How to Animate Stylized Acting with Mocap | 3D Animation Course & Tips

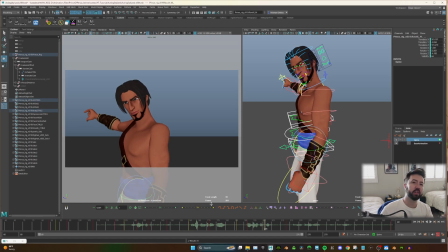I want to ease into it because I don't want it to kind of feel like it hits a wall at all.
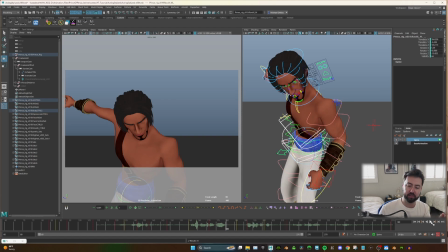And just that small little bit of ease, even in an animation layer, is going to help us.
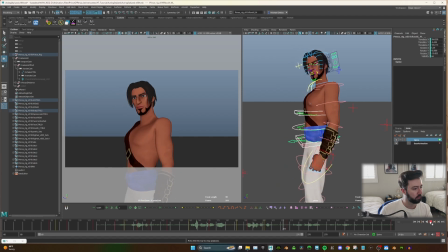They're gonna get you. And I cannot.
And something else that I'm going to keep in mind, and something else that I want to do is this last line. So he comes up and he kind of puffs his chest out. And the line is, I cannot let that happen.
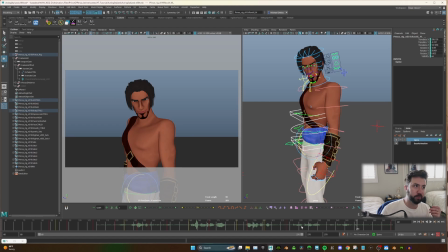And I cannot let that happen feels like a vulnerable moment for him, right? He's like, I'm telling you, I know all this, but I can't lose you. And we don't have to change the pose too much.
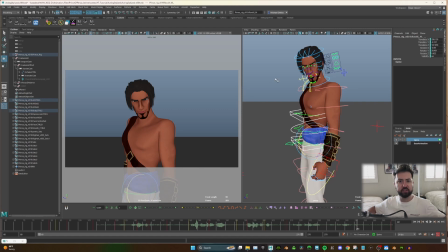We could go from chest out, just as I had just acted. I chest out, and it's just a small little motion. We're acting within the pose, essentially. So we're not doing this and then go, but I can't.
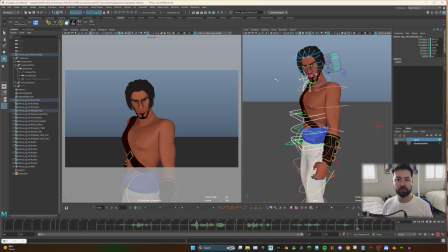No. We're doing this, but I can't lose you. Very subtle, but it's going to be effective. So let's set that up. And I cannot is going to be our big one. I'm just going to copy that frame.
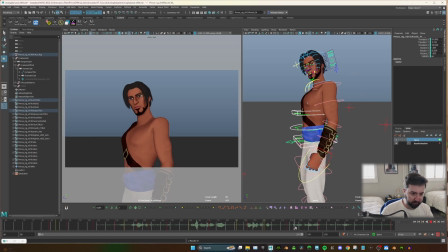I'm not going to tweak it yet because I want to figure out when he's going to come out of that motion. So probably around here. And I cannot let that, on the cannot is when that pose changes. So let's set a key. Now we could go to here.
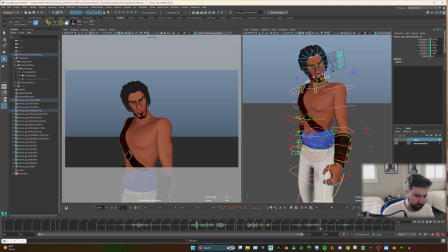And let's just have him turn a little bit. He's literally opening up to this person in his dialogue where he's putting this facade on before, this macho facade, and he's going, but I cannot lose you.
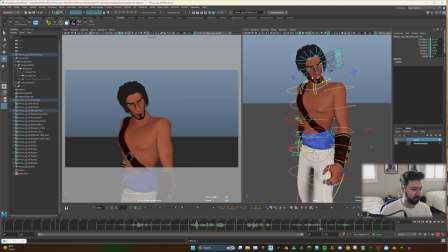So this opening up a little bit in this rotation is also just a little, it's going to support that action and that feeling. Think about your acting choices, again, supporting the subtext to the dialogue.
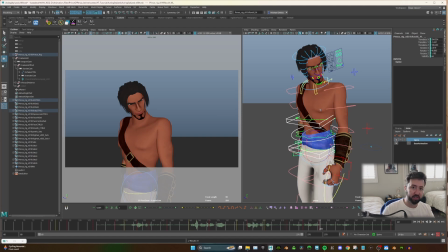Sometimes the dialogue says it outright, sometimes it doesn't, and that's just something to keep in mind. It's really important. So let's just copy those keys. So you see where it feels like it kind of hits a wall there?
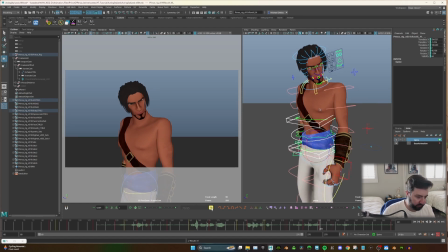This is where we're just going to ease this stuff out.
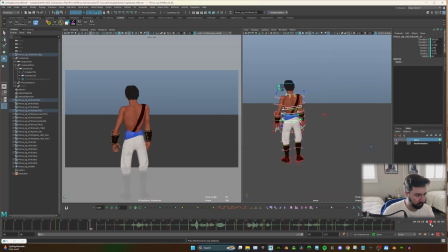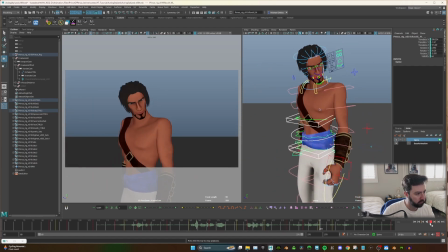I want to play with just kind of moving up and down a little bit. It's feeling a little stiff here. So let's just...
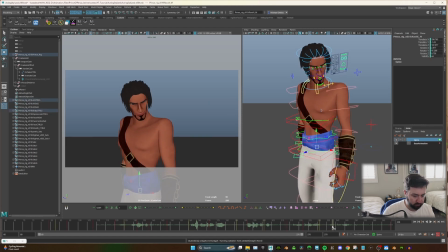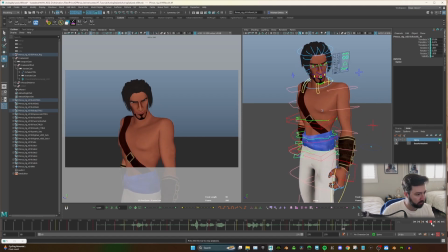So I'm just trying to layer in now just a little bit more motion. Some small subtle things here.
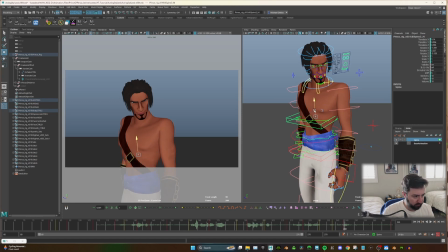Just again to help support the idea.